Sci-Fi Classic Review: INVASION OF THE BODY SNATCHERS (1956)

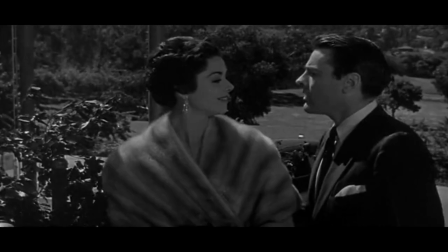[4:24]
It is only through Becky Driscoll, herself another wounded divorcee, that he finds the ability to open himself up again,
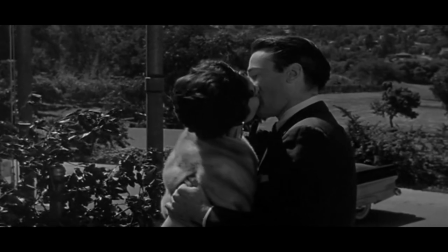[4:30]
to find a reason not to succumb to the pods, and that is a connection he finds throughout the course of the story.
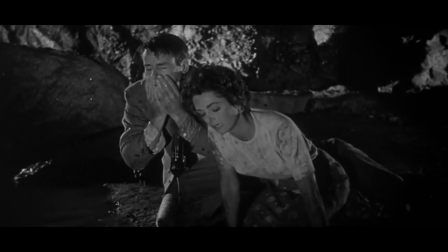[4:36]
Granted, there is a pretty significant difference between the novel and the 1956 film when it comes to Dr. Bunnell's relationship to Miss Driscoll.
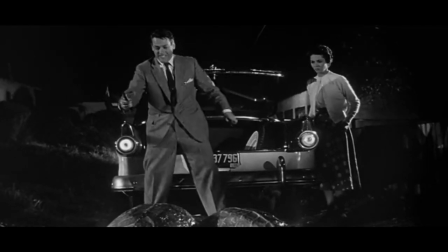[4:43]
In the book, they both escape unscathed, and their determination to fight to the end is strong enough to convince the pods to abandon Earth and try their invasion elsewhere.
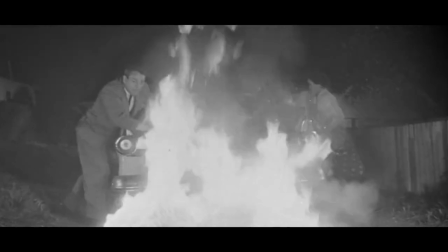[4:51]
While this ending is cheap, it does fall in line with the uplifting point Jack Finney was trying to make.
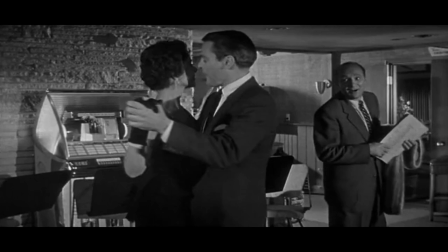[4:56]
Of course, in the movie, things don't turn out so well, with Becky getting body-snatched at the climax,
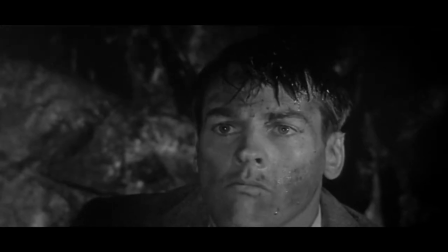[5:01]
and leaving Dr. Bunnell alone to rail like a madman at the traffic on a California freeway.
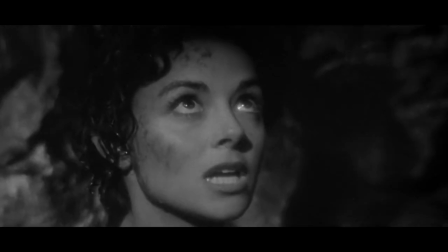[5:05]
This subverts Finney's story, but in so doing, it makes it a far more powerful example of horror.
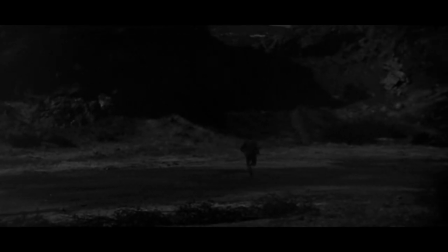[5:10]
I happen to think it makes for a much better ending, as proven once again by the more recent remakes that tried to have happier endings.
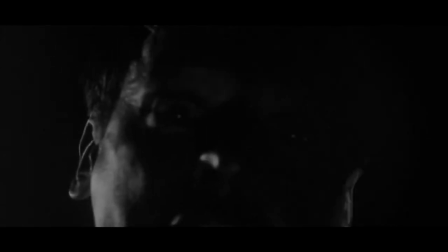[5:17]
The original cut of the film ended there, with Miles screaming, "You're next," directly into the camera.
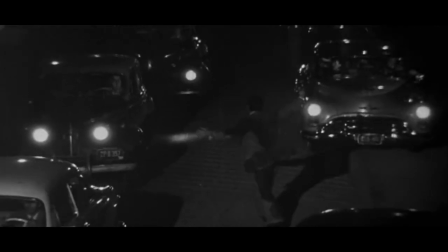[5:22]
The final cut's bookends, with Miles telling the story and convincing the military to go into Santa Mira to stop the invasion,
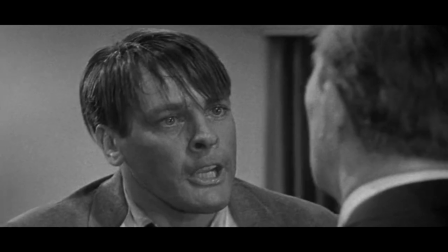[5:28]
was shot afterwards, at the insistence of a studio that refused to let the film end on such a dour note.
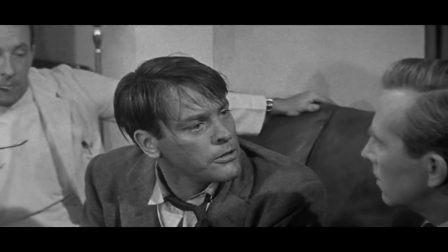[5:33]
Interestingly enough, test audiences seemed to like the bleaker ending, but the major Hollywood studios of the 1950s were rarely ever daring enough to let something like that slip through.
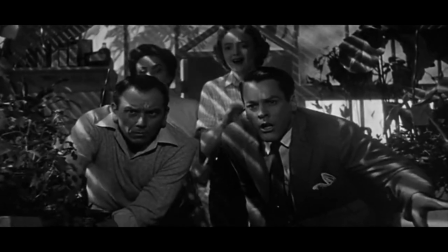[5:43]
This is not to say all the studio interference was necessarily a bad thing.
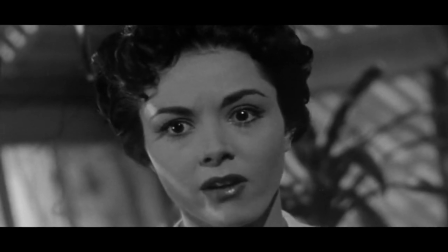[5:47]
They also insisted on several cuts to tone down the humor, which was apparently much more rampant in the original cut.
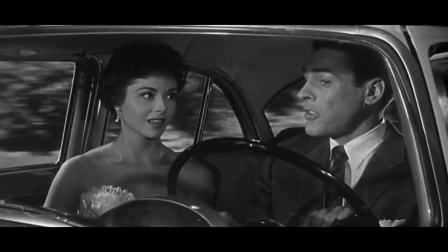[5:53]
Perhaps this was done to offset the brutal ending, but the studio felt it made the tone too inconsistent.
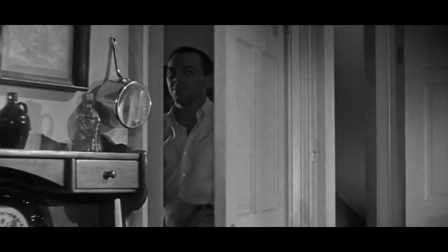[5:58]
Test audiences actually agreed on this too. Though the original cut is lost to time, it's hard to imagine how more humor could work in this film,
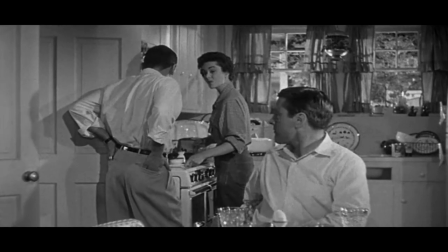[6:05]
seeing as how what humor is there, mostly Miles making nervous jokes to mask his emotion, is more than enough.
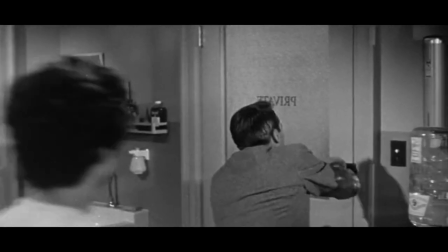[6:11]
Any more would probably feel out of place, given the harrowing stakes of the story. In 1994, the United States National Film Registry selected
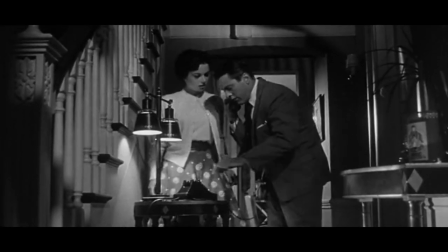[6:20]
1956's Invasion of the Body Snatchers for inclusion in the Library of Congress for being, quote,
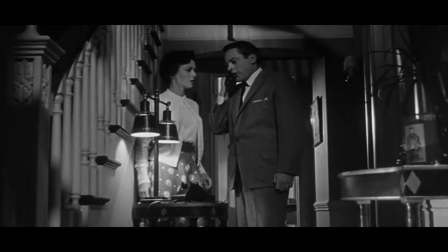[6:25]
culturally, historically, or aesthetically significant, unquote.
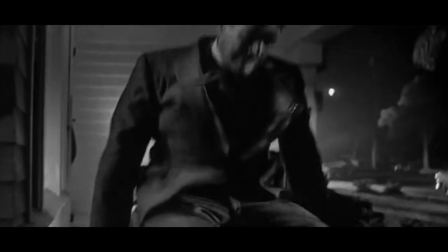[6:30]
It is considered today to be one of the greatest science fiction films ever made, landing a spot in the top 10 by the American Film Institute.
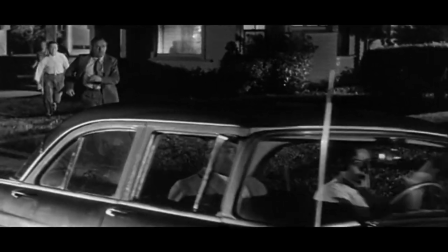[6:36]
Its influence is profound, and though it is often overshadowed by its 1978 remake,
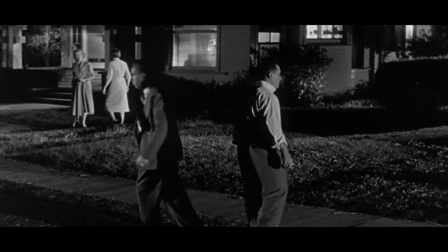[6:41]
which will be the subject of my next video review, it cannot be brushed aside. And that's all for today, fellow Earthlings.
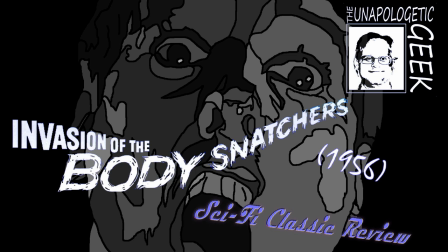[6:49]
If you like what I'm doing here, please let me know in the comments, after giving this video a like and subscribing to the channel, of course. For more on my opinions of Jack Finney's novel and the four, yes, four film adaptations, you can find written reviews for all of them on my website at emagill.com. I'll put links in the description.
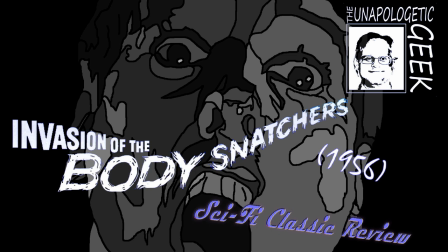[7:06]
As I said, I do intend to cover the 1978 version next, so be on the lookout for that. Until then, this is the Unapologetic Geek, telling you to never be ashamed of what you love, as long as you're not hurting anyone.